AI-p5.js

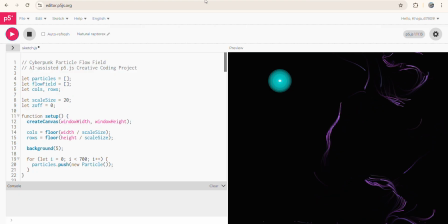0:05 Hello everyone, my name is Khaja Ahmed Ali Khan, and in this project I created an AI assisted creative coding artwork using p5.js and ChatGPT. The goal of this artifact was to explore how artificial intelligence can help generate and improve creative visual coding projects.
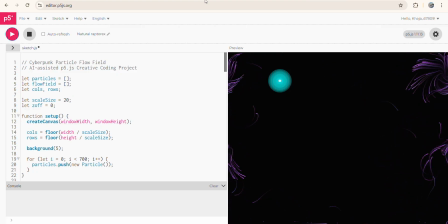The final result is a cyberpunk inspired particle flow field animation with glowing neon trails and mouse interaction.
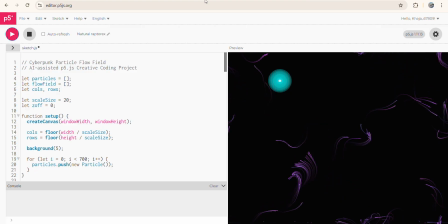0:40 The particles move dynamically across the screen using Berlin noise, creating smooth and organic motion patterns. In this presentation, I will explain the project idea, how AI assisted the coding process, the prompts used, the structure of the code, the visual techniques implemented,
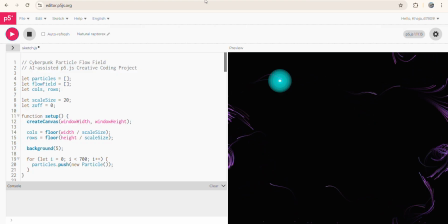0:59 challenges faced during development, my final evaluation of AI assisted creative coding. The main inspiration for this project came from cyberpunk visual futuristic interfaces and generative digital art.
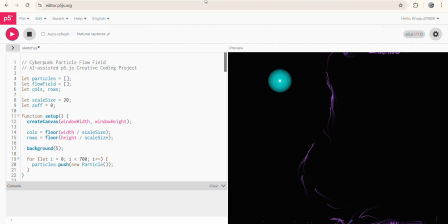1:14 I wanted to create something visually engaging with glowing particle trails, smooth movement that tracks naturally across the screen. Instead of coding everything completely from scratch, I used ChatGPT to generate starting code ideas and help refine the animation system.
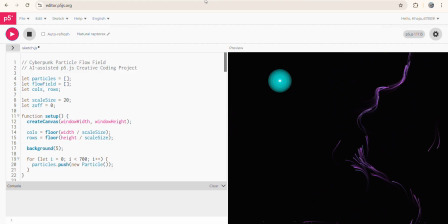1:32 My objective was to combine AI generated suggestions with my own experimentation and adjustment. The visual style focus on neon colors, motion flow,
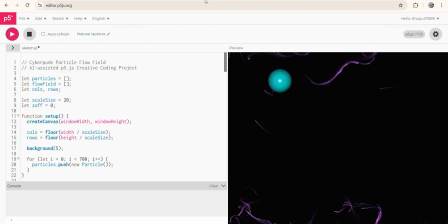1:43 particle system, interactive mouse glow effects, abstract digital aesthetics. This type of artwork is commonly seen in music visualizers, futuristic AI backgrounds, and interactive installations. AI prompt engineering process.
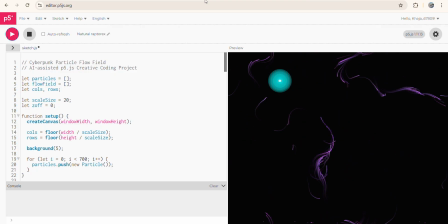2:03 To begin the project, I gave ChatGPT a prompt asking for a P5GS cyberpunk particle animation. My first prompt was create a P5.js sketch with neon particle moving in a cyberpunk style background.
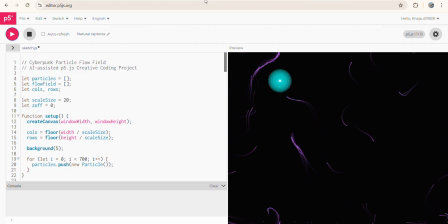2:19 The initial result produced moving particles, but the animation looked too simple and repetitive. The particle moved randomly without smooth flow. I then refined the prompts to improve the visual. The second prompt was add a flow field system using purling noise and glowing particle trails.
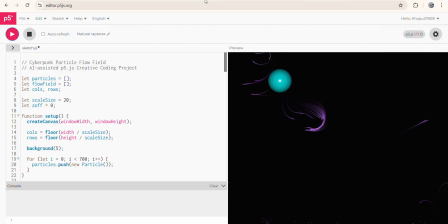2:36 This improved the movement significantly. The particles started flowing smoothly across the screen instead of moving randomly. After that, I requested more interaction features. The third prompt was add mouse interaction with a glowing cursor effect and optimize performance.
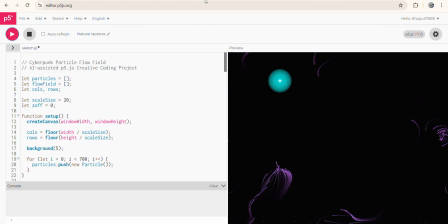This added the glowing cursor and improved rendering efficiency. Throughout the process, I learned that prompt engineering is very important.
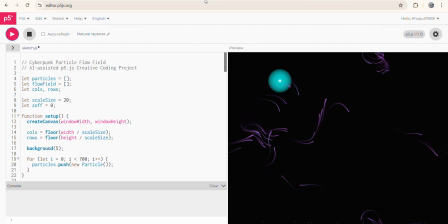3:09 Small changes in wording produce very different visual outcomes. AI generated useful starting structures, but many parts still needed manual editing and experimentation.
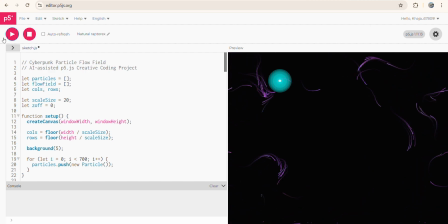3:24 Now I will explain the structure of the code. The sketch begins by creating arrays for particle and the flow field. The particle array stores all particle objects while the flow field stores directional vectors that control movement.
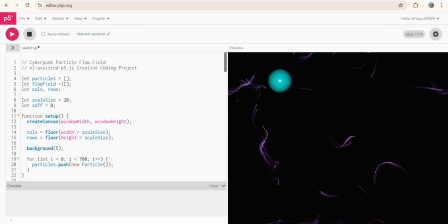3:42 Inside the setup, the function the canvas is created using the browser's window size.
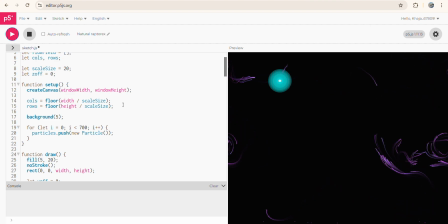3:57 Create canvas window width, window height. Then several hundred particles are generated using a loop.
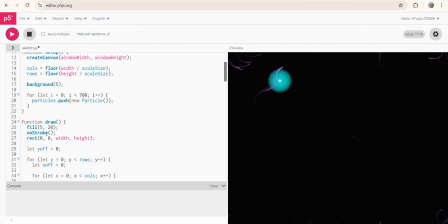4:08 Each particle is an object containing position, velocity, acceleration, color values, previous position for drawing trails. The project uses object-oriented programming through a particle class. This makes the code cleaner and easier to manage.
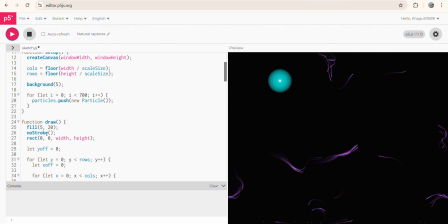4:26 One of the most important parts of this project is the flow field system. The flow field system uses Berlin noise to generate smooth directional vectors.
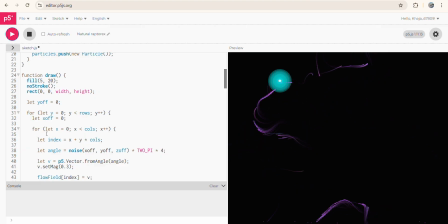4:41 Berlin noise creates organic motion patterns that appears more natural than random movement. Each vector is stored in the flow field array and particles follow these vectors. This creates the flowing motion effect seen in the final animation. The
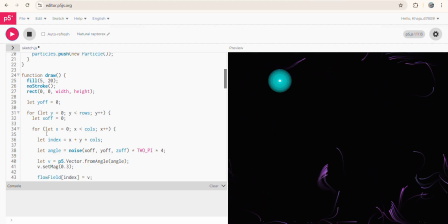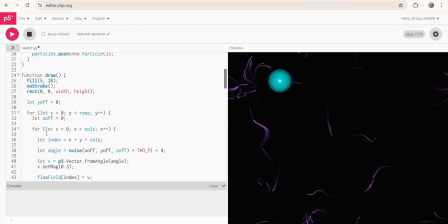5:10 The Z offset value changes over time. This allows the flow field to animate continuously, creating evolving movement patterns. Without whirling noise, the particles would move unpredictably and animation would feel chaotic instead of smooth.
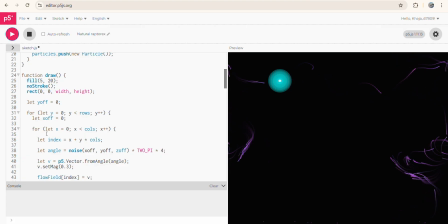5:27 The visual appearance of the particle is created using semi-transparent neon strokes. The transparency
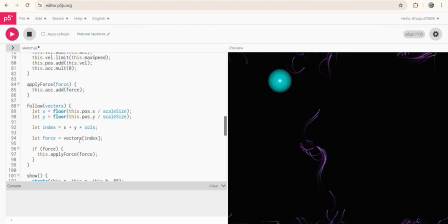5:45 the transparency creates a glowing trail effect as particle moves across the screen. The background is not fully cleared every frame. Instead, a transparent rectangle slowly fades previous frame.
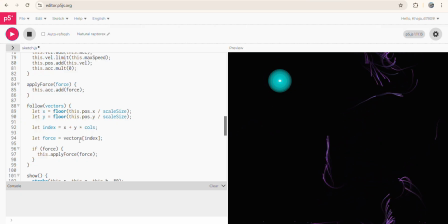6:02 This technique creates motion blur and trailing effects. The mouse interaction adds another visual layer. The glowing cursor is created using multiple transparent circles. This creates a futuristic neon glow effect around the mouse pointer. The combination of flow fields, particle system,
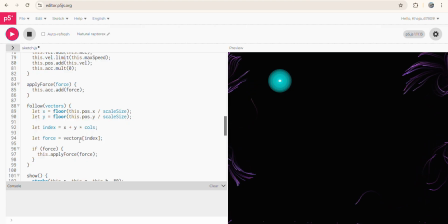6:22 transparency, layered rendering helps create a final cyberpunk aesthetics.
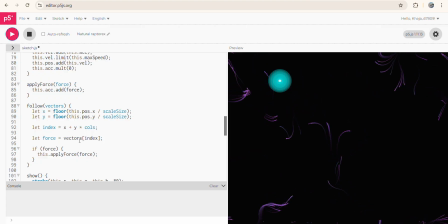6:36 During development, there were several challenges. One issue was performance lag when too many particles were displayed. I solved this by reducing particle complexity and optimizing the flow field calculation. Another challenge was visual repetition.
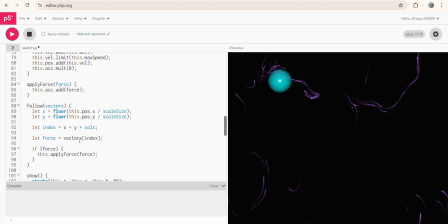6:50 Some AI generated outputs look generic, so I modified colors, movement speed, transparency, and interaction behavior manually. I also learned that AI generated code is not always perfect. Some sections require debugging and restructuring to work correctly inside p5.js.
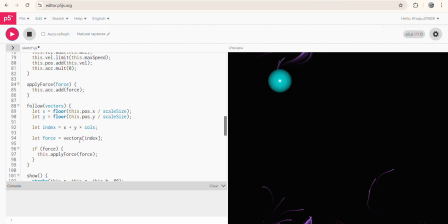7:08 This project demonstrated that the AI is helpful for generating ideas and starting structures, but human creativity and problem solving are still essential.
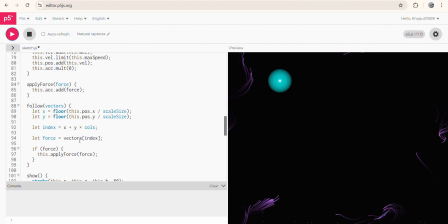7:20 Overall conclusion in this project successfully explored AI-assisted creative coding using p5.js. The final animation combines particle system, flow field, neon cyberpunk, visual interaction effects,
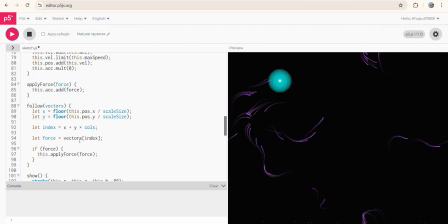7:35 procedural motion using ChatGPT accelerated development and helped generate creative ideas quickly. However, achieving a polished final result still requires experimentation, debugging, refinement, and personal creative decisions.
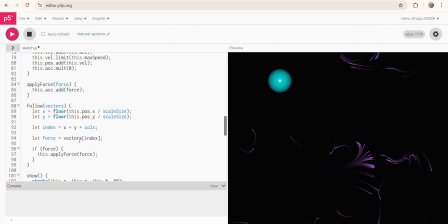7:55 These projects help me better understand generative art, procedural animation, AI-assisted programming, creative coding workflow. Overall, the experience showed both the strength and limitation of AI in digital art and software development. Thank you for watching.